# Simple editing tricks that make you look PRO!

I know why you're here. You're here to learn how to do awesome and sick transitions inside of DaVinci Resolve.
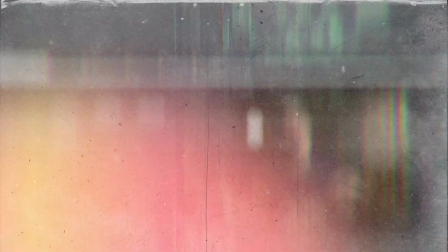4s
So let's go ahead and hop into DaVinci Resolve and see what we're gonna be learning how to create today. The two transitions we're gonna go over today, this quick, fast matching cut transition.
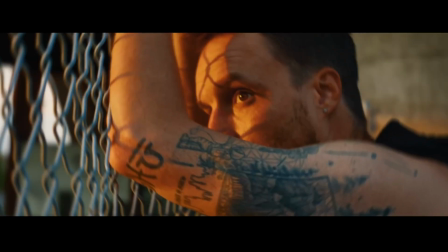13s
And then the second transition we're going over today is just a flash cut.
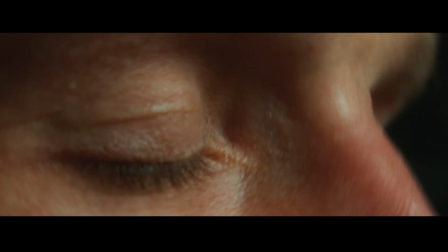19s
So you see those two flashes right there. So those are the transitions that we're gonna be going over today. And they are both super simple to do. Let's go ahead and just go over the footage really quickly.
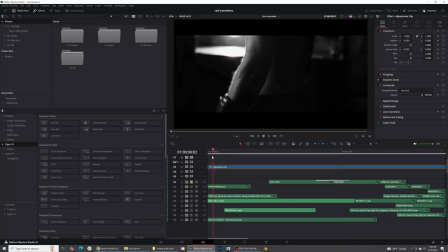29s
As you can see, we have this opening shot of this guy lifting up his fist to start boxing.
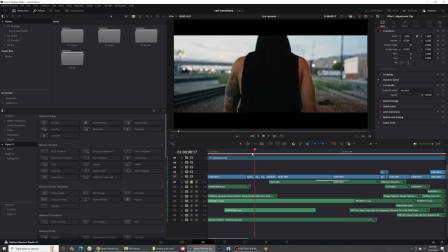34s
And then we have a couple fast cuts right here. So just one, two, three, four clips.
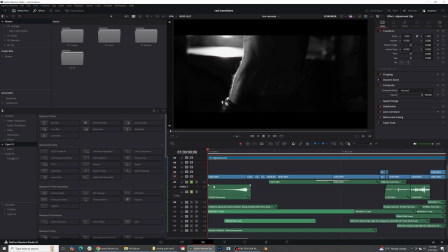41s
What we did is added a riser to be building in the intensity into those fast-paced shots. So right here. So you can hear that riser kind of coming up as he's lifting his fist, and that is preparing you to be able to go into those fast, quick transitions.
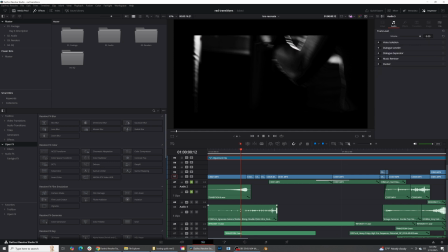57s
Once we hit that riser, then what we're gonna do is go into having those clicks so you can kind of hear it happening,
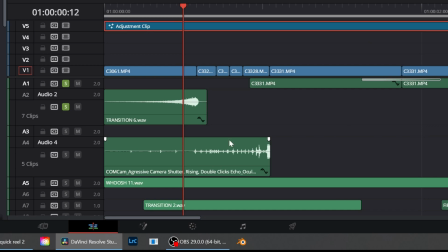64s
and your brain's gonna associate the fast clicks with those fast little cuts in that transition.
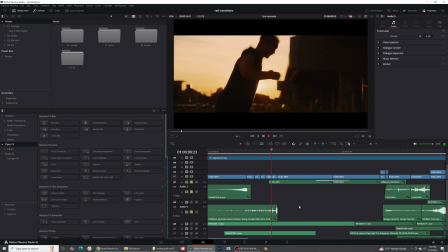69s
Let's go ahead and listen to the riser and with the camera shutter. So now you can see how that kind of all comes together
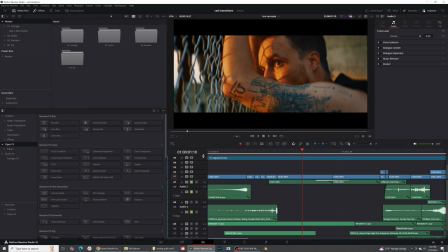78s
and feels natural and it feels smooth because the audio is actually giving your brain an idea of what is supposed to be happening with the images.
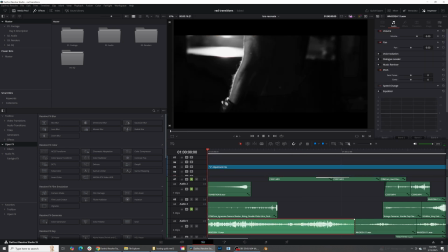86s
Next, all I did was add a small little whoosh in between the main image and the end.
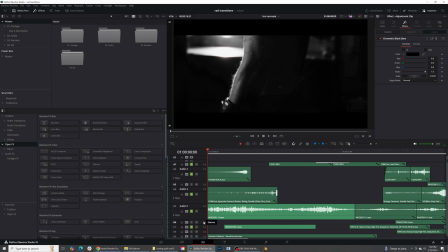94s
And then right here, I added one more whoosh right at the very beginning of the fast clicks.
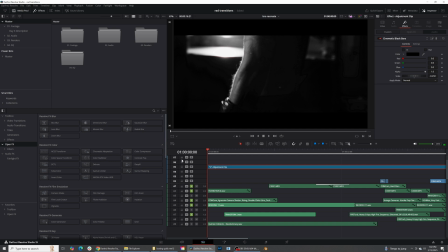100s
So you can hear that it's now also indicating that that's a transition that's happening. My final little thing is at the very beginning of the video, I added just a little bit of a bass sound hitting into the video.
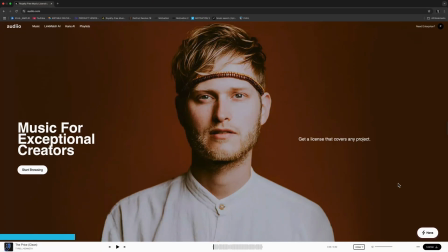115s
Okay, let's go ahead and take a quick pause for our sponsor. This video today is brought to you by Audio. If you're a creator like me, music and sound design are just as important as creating amazing visuals.
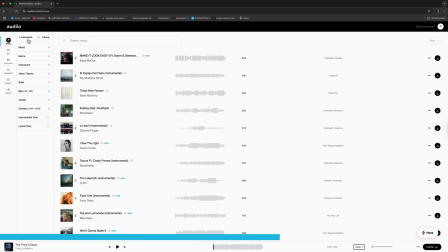125s
That's why I use Audio for my music and sound design. And with Audio's new AI search tool, you can guarantee to find the perfect music for your project fast and easy.
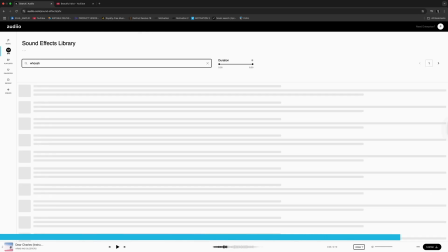134s
Check the description below where you can use my code to get 70% off Audio today. Now, back to the video.
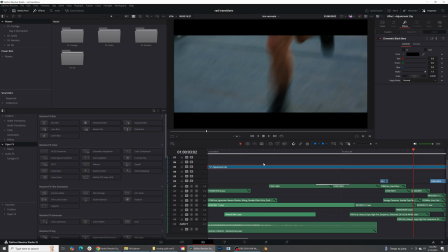139s
Let's go over to the second transition that we did in this video, and that is this flash transition.
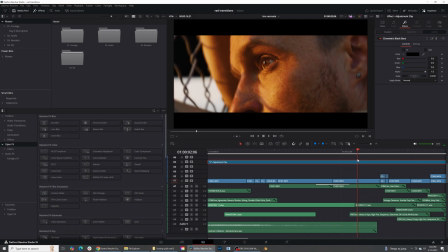145s
And I love, love, love, love doing this transition in almost all of my videos because I think it's such a cool transition. How a camera actually takes a photo is it creates a negative, and it's basically capturing all the light and data. And so recreating that in a video, having the camera actually capture the data,
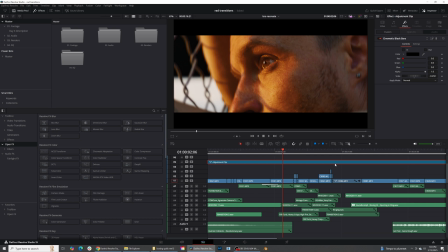162s
I think is a cool way to indicate like a film transition, right? Or like a photo transition.
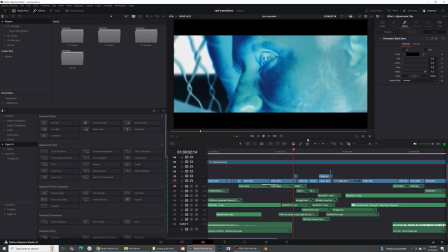168s
So we have this image and then we cut to a negative image of the same image with a camera sound effect happening.
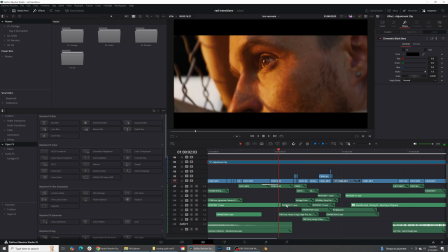177s
So if you listen, you can hear the camera sound effect and you can hear a slight ringing afterwards. And that's gonna be indicating capturing something, and that's gonna be indicating that this transition is happening, and it's a little bit easier on your eyes as it all plays forward.
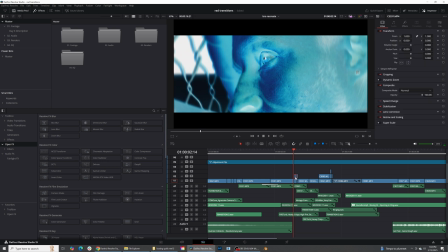196s
So right here, how to do the negative transition, all you need to do is just cut your video at about one or two frames,
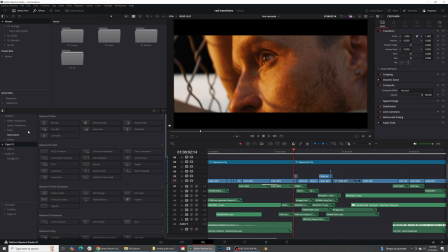203s
press Alt and drag up the image, and then come over here into your effects,
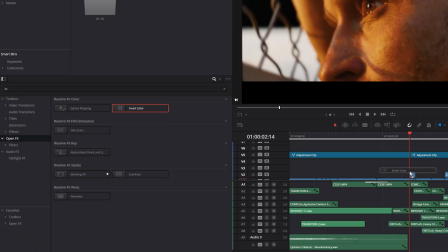207s
type in invert, and then type in invert color and put invert on top of your image.
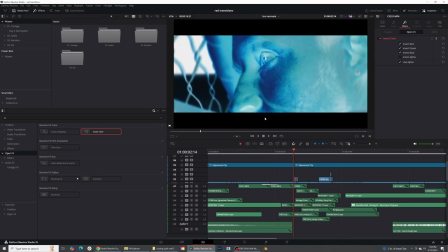213s
And usually for this transition, I like to do it on the shot before and the shot after.
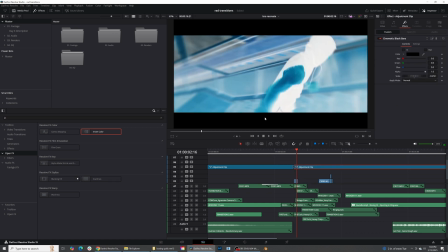218s
So I'll do two frames on the shot before and one frame on the shot after. That way it's not so glaring on your eyes.
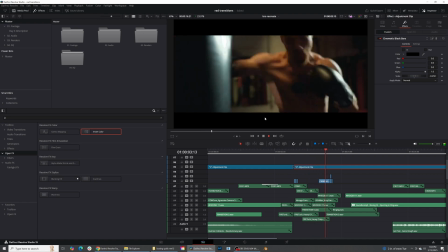224s
And now you can see that happening in real time. These transitions work really, really well, especially with high impact moments.
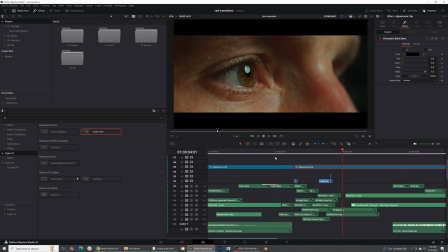232s
So anytime there's a high impact moment or even a very soft, quiet moment, it's a great transition to use just to kind of bring in energy or bring or tone down the energy.
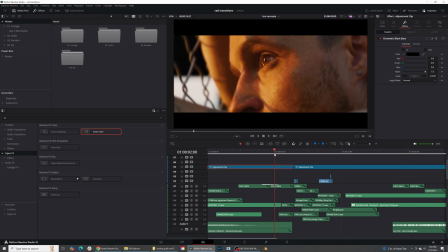242s
So as you can see, I use it to bring in energy and also tone it down at the exact same time.